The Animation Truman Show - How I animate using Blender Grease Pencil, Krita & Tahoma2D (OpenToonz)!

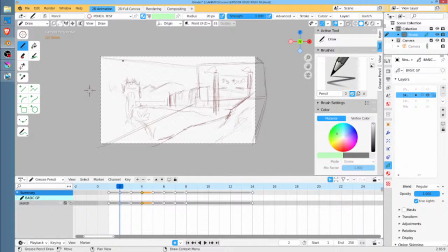3193s
We pull out, we've established the setting. We would have, of course, some clouds moving across the sky, right? And then maybe we're continuing to push. After we go to this shot, we're continuing to slowly, very slowly push in.
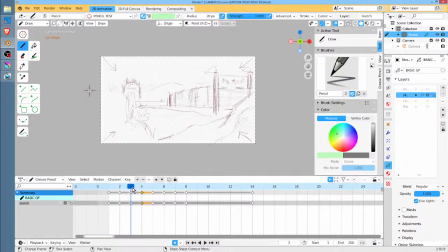3213s
So there's still a little bit more movement. Okay? As we're pushing in, this guy comes around the corner kicking up dust. Now, we haven't done any work at all from a character standpoint, have we? All we've had to do is show this guy, because the whole point is there's nothing going on in Gripson.
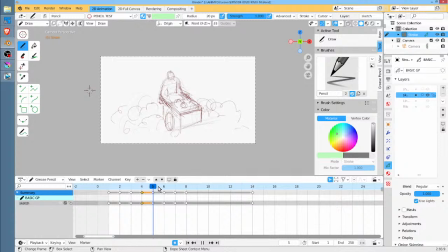3233s
And then he stops and goes, huh? And then you cut back to this wide shot and you see these silhouettes coming in, right? Just a few of them.
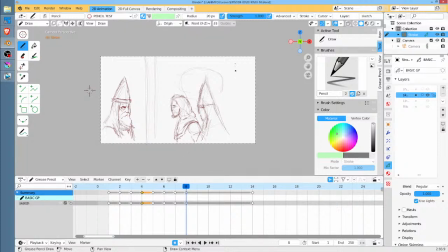3246s
And then we cut to the close-up here where we have this interaction between these guys, which this does make sense. This is actually a pretty good solution. So let me hit I want to hit GX.
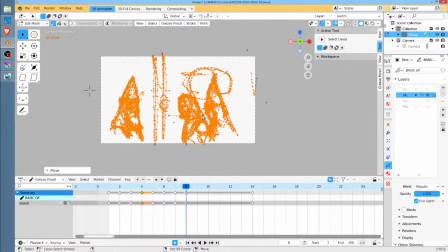3259s
I want to go on the X axis. Just center that a bit. Okay.
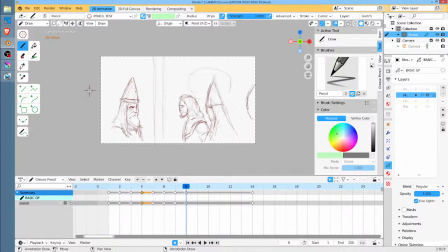3266s
And we probably want to have some anonymous soldier dude here, behind him, sort of filling in the ranks, as it were. Okay. And now we've got the ability to go straight to close-ups between these guys in their interaction.
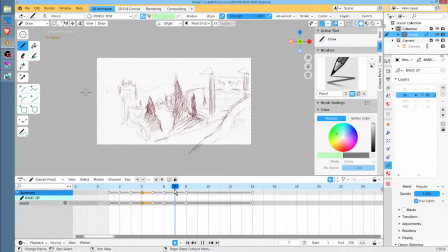3286s
And we never actually had to explicitly show umpteen quadzillion people drawn in detail milling around the city. All we had to do is show somebody reacting to the fact that something's different here. We're seeing these spiky hat dudes appear,
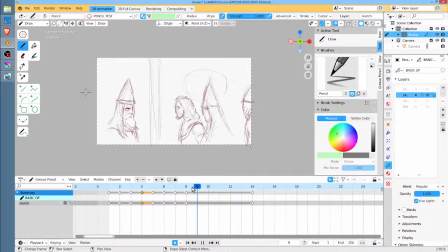3304s
and then we hear their conversation, and then it's going to cut to the tavern keeper looking out the window like, my God, you know, these guys are like, our town is starting to swarm with soldiers. You see how we sort of trick the audience through our storytelling kind of thing?
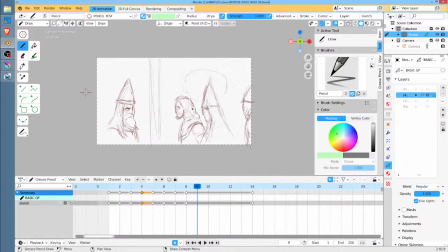3321s
Establishing shot, and then the next shot shallowed up the field. Okay, that was at 11:50. Okay, so I don't know if this helps you guys, but to tell you the truth, I'm actually looking at this now.
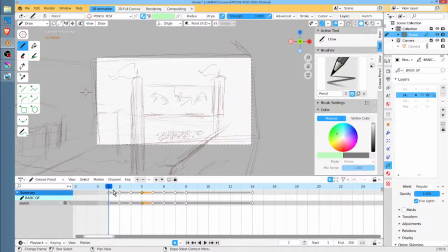3335s
Think about it. Half an hour, 40 minutes ago, I'm like, geez, what do I do? How do I do this? This is going to be a problem. I want to show the city, but, you know, it's supposed to be swarming with soldiers.
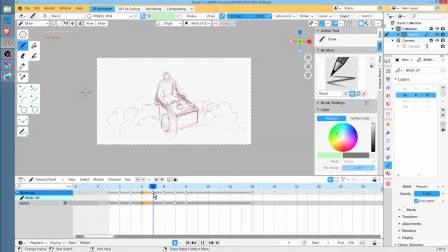3349s
And in a half an hour, just batting around ideas, this is what happens. And the thing is, this is good storytelling. This is creamy, man. This is sweet. Nice sweet pull out. All of a sudden, you're slowly pushing in still, so the camera's kind of going, you know, the camera's kind of doing this.
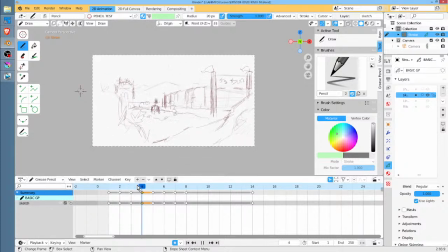3368s
Nice and slow. And then you see this happen. Cut close. Keep the editing going. Cut. Do it like Robert Rodriguez would do it. Keep the cuts going and tell the story with the cuts.
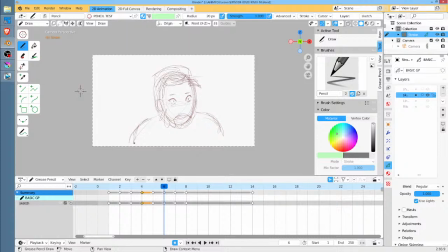3380s
Don't tell the story with fancy schmancy camera moves. Don't tell the story with stuff jumping around in 3D space if you can avoid it. I like that. Okay, so this, in case you're wondering about the progression here, let's just do it in reverse.
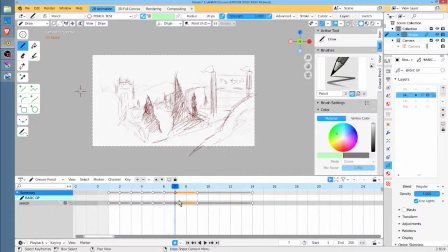3399s
So I'm going to hit Shift D to duplicate that. And then this particular frame, I'm going to, this is going to be a little crazy.
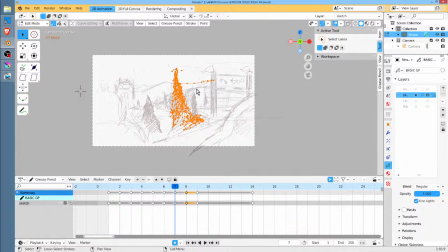3408s
I don't think this is going to work very well, but yep, I guess it will. Okay, so what I'm going to do is I'm going to make this guy a little big, and I'm actually going to just, I'm just going to let it scale out from, I'll tell you what I should do. This is actually a really interesting idea.
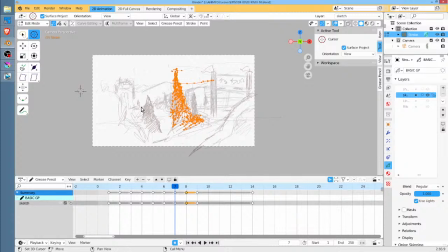3424s
The vanishing point actually is there, basically, right? So why don't we edit from there? So if I go scale and move this back a little bit, okay? Same thing here.